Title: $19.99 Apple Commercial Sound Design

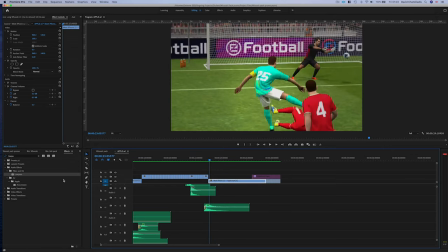(20:45)
We can use a bit of a dirty whoosh to make a bit of crowd noise there.
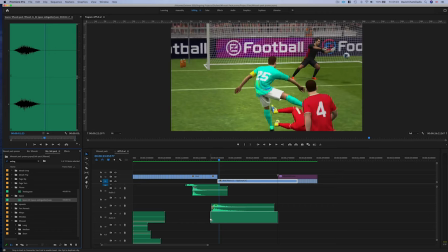(20:51)
I made this sample called Space Extinguisher, which I think will fit quite well here just to make that crowd noise.
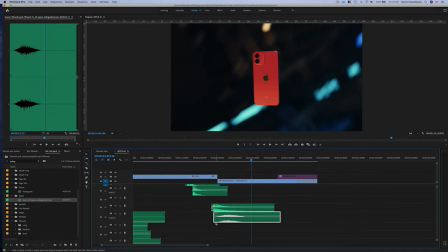(20:58)
Listen to this. Close. In context, I think it'll make sense, and it'll make a bit more sense.
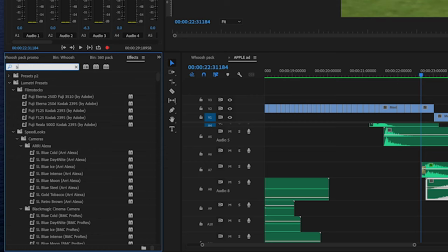(21:07)
Oh, I know what I'm going to do. There's this plugin, free plugin again, called BX Solo.
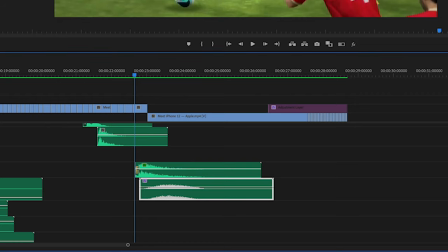(21:12)
And what this does is it takes any signal and it wraps it around your ears.
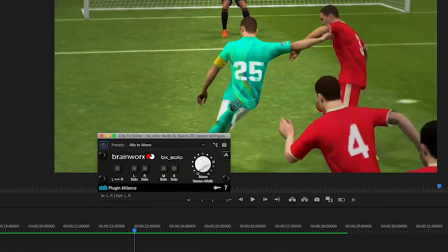(21:18)
Edit.
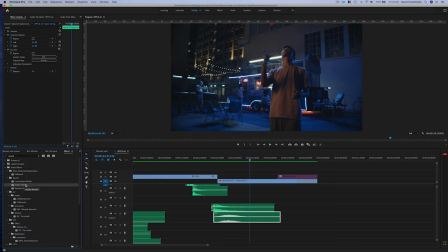(21:22)
Let's add a bit of verb to that. Let's go with surround verb.
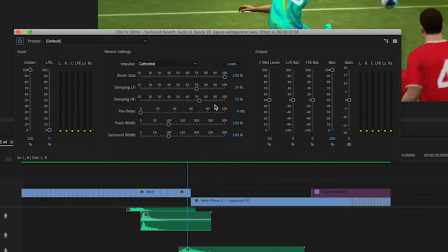(21:29)
Let's see if this one does the trick. After a while, I mean, you find your favorite verbs and stuff.
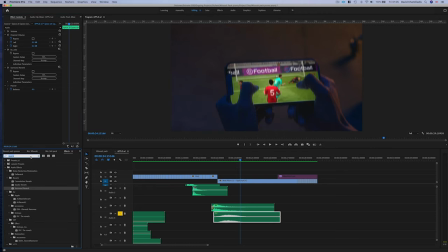(21:38)
I think I like that. Let's try this other Valhalla.
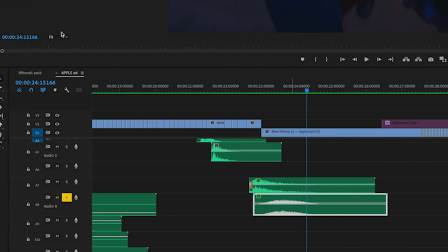(21:44)
It's the frequency echo. So I'm going to try that instead of the surround verb.
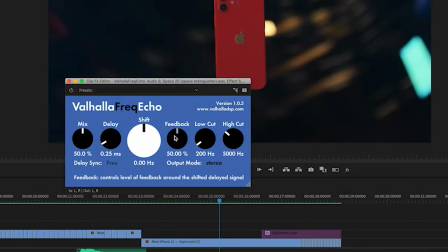(21:52)
Let's add a bit more delay, a bit more feedback.
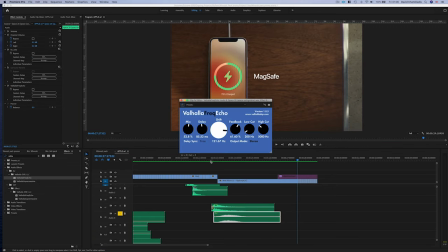(21:59)
That might work. We stumbled across something that I think I like.
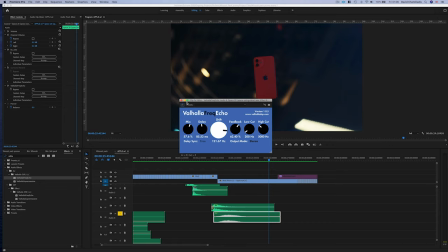(22:08)
Because it goes into that spinny scene afterwards. So that might work. So let's see what we've got so far.
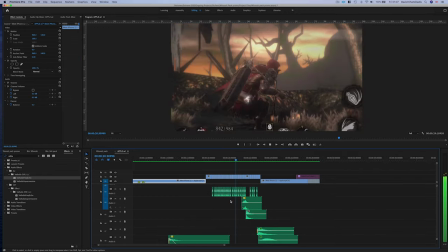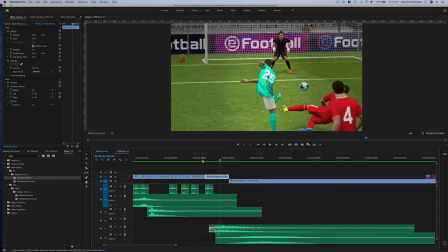(22:21)
Okay, right there, I'm going to stack another sample just to create that impact.
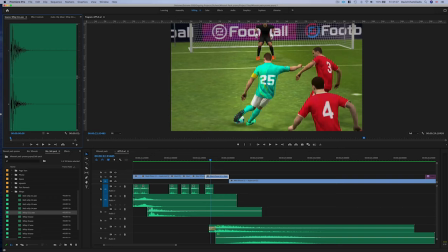(22:27)
Just because I want it to hit my gut a bit more. Ooh, let's line that up.
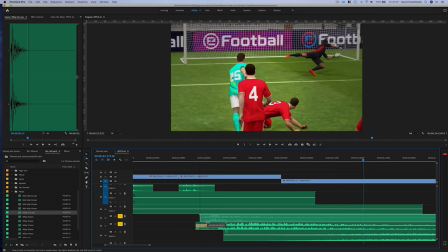(22:37)
Ooh, I think I've got it. Okay, that's cool.
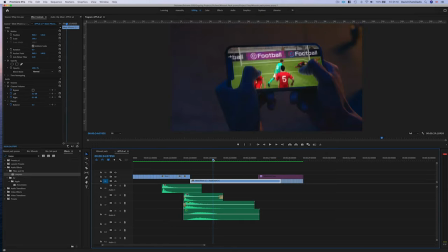(22:45)
Okay, I like that. Now, he's playing this game, so I think I've got something digital to add there.
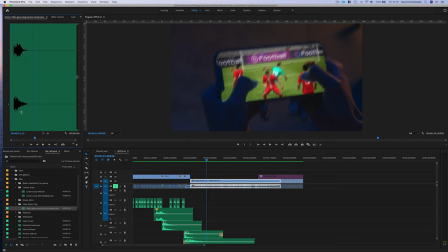(22:52)
Let's see. I think I like that. I'm going to use that little ping.
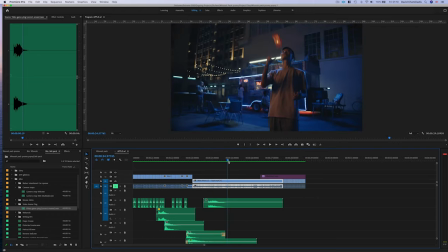(22:59)
All right, and then he throws his phone in the air. Ooh. So I've got it. It's just like this low frequency. All right, I think that's a bit better.
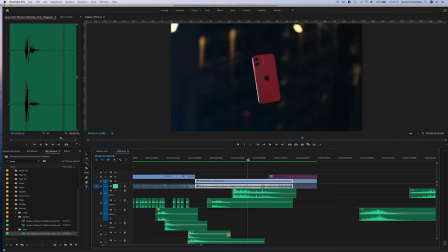(23:17)
And then he catches it. I think we can add one of those faster ones around here.
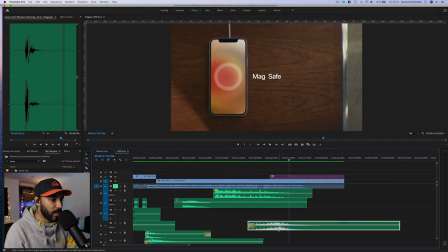(23:25)
Ooh, ooh, almost there. Keyframe that because I don't want it the whole way.
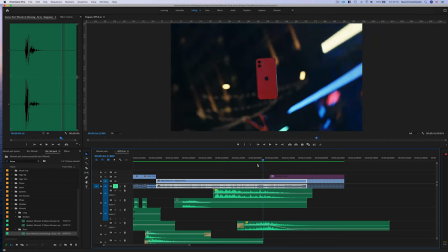(23:33)
Okay, I like that. And he puts his phone down. So I'm going to use a little click.
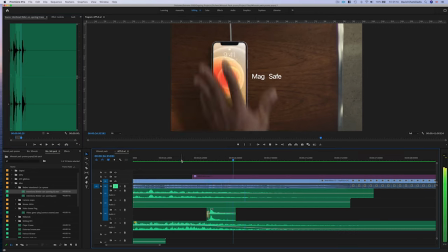(23:42)
I'll use that bad boy there. Yeah, that's the one.
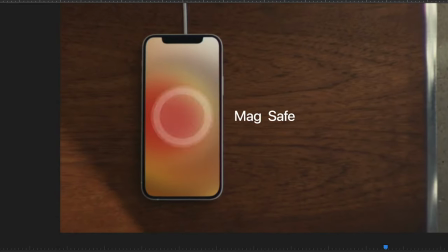(23:50)
Right, and right here, when the letters and the text like glue together,
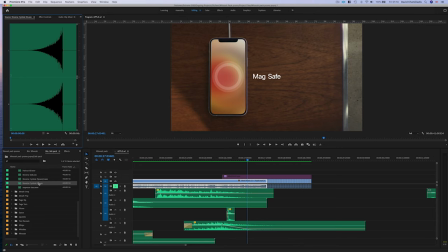(23:56)
I'm going to use a reverse bell I've got here. So that's a bit loud. We'll adjust it when we get to it. Bring the volume down a tiny bit.
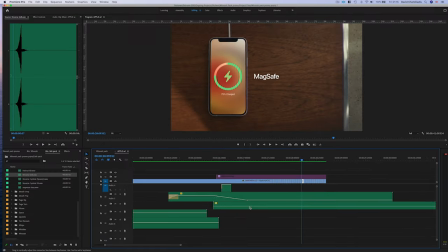(24:10)
I think that's the one, you know. Okay, and when the text glues together, what I'm going to do is I'm going to stop the music, cut that, and it'll be quite an abrupt end, I think, but I think we can make that work.
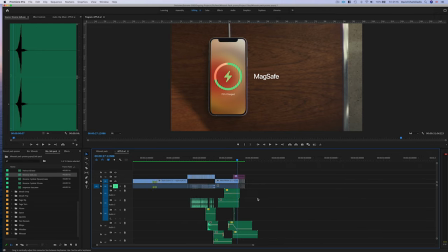(24:28)
Get rid of that bad boy.
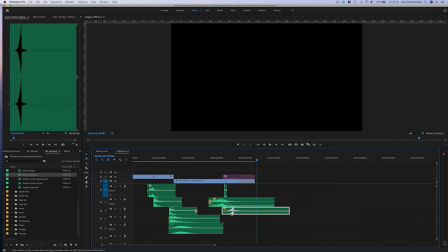(24:32)
And what I would like to do is I'm going to add a bit of verb to that just so it kind of swims in the distance.
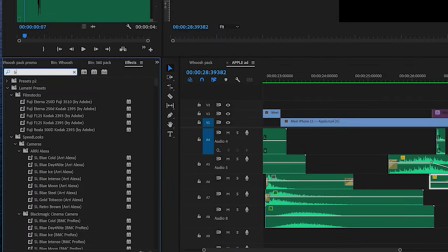(24:40)
Let's go for Mr. Blackhole.
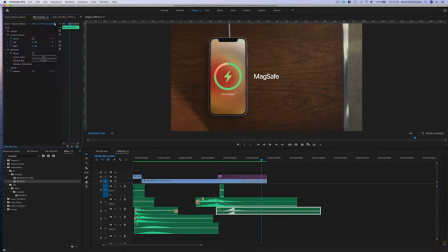(24:49)
I like it a bit too much, but I do like it.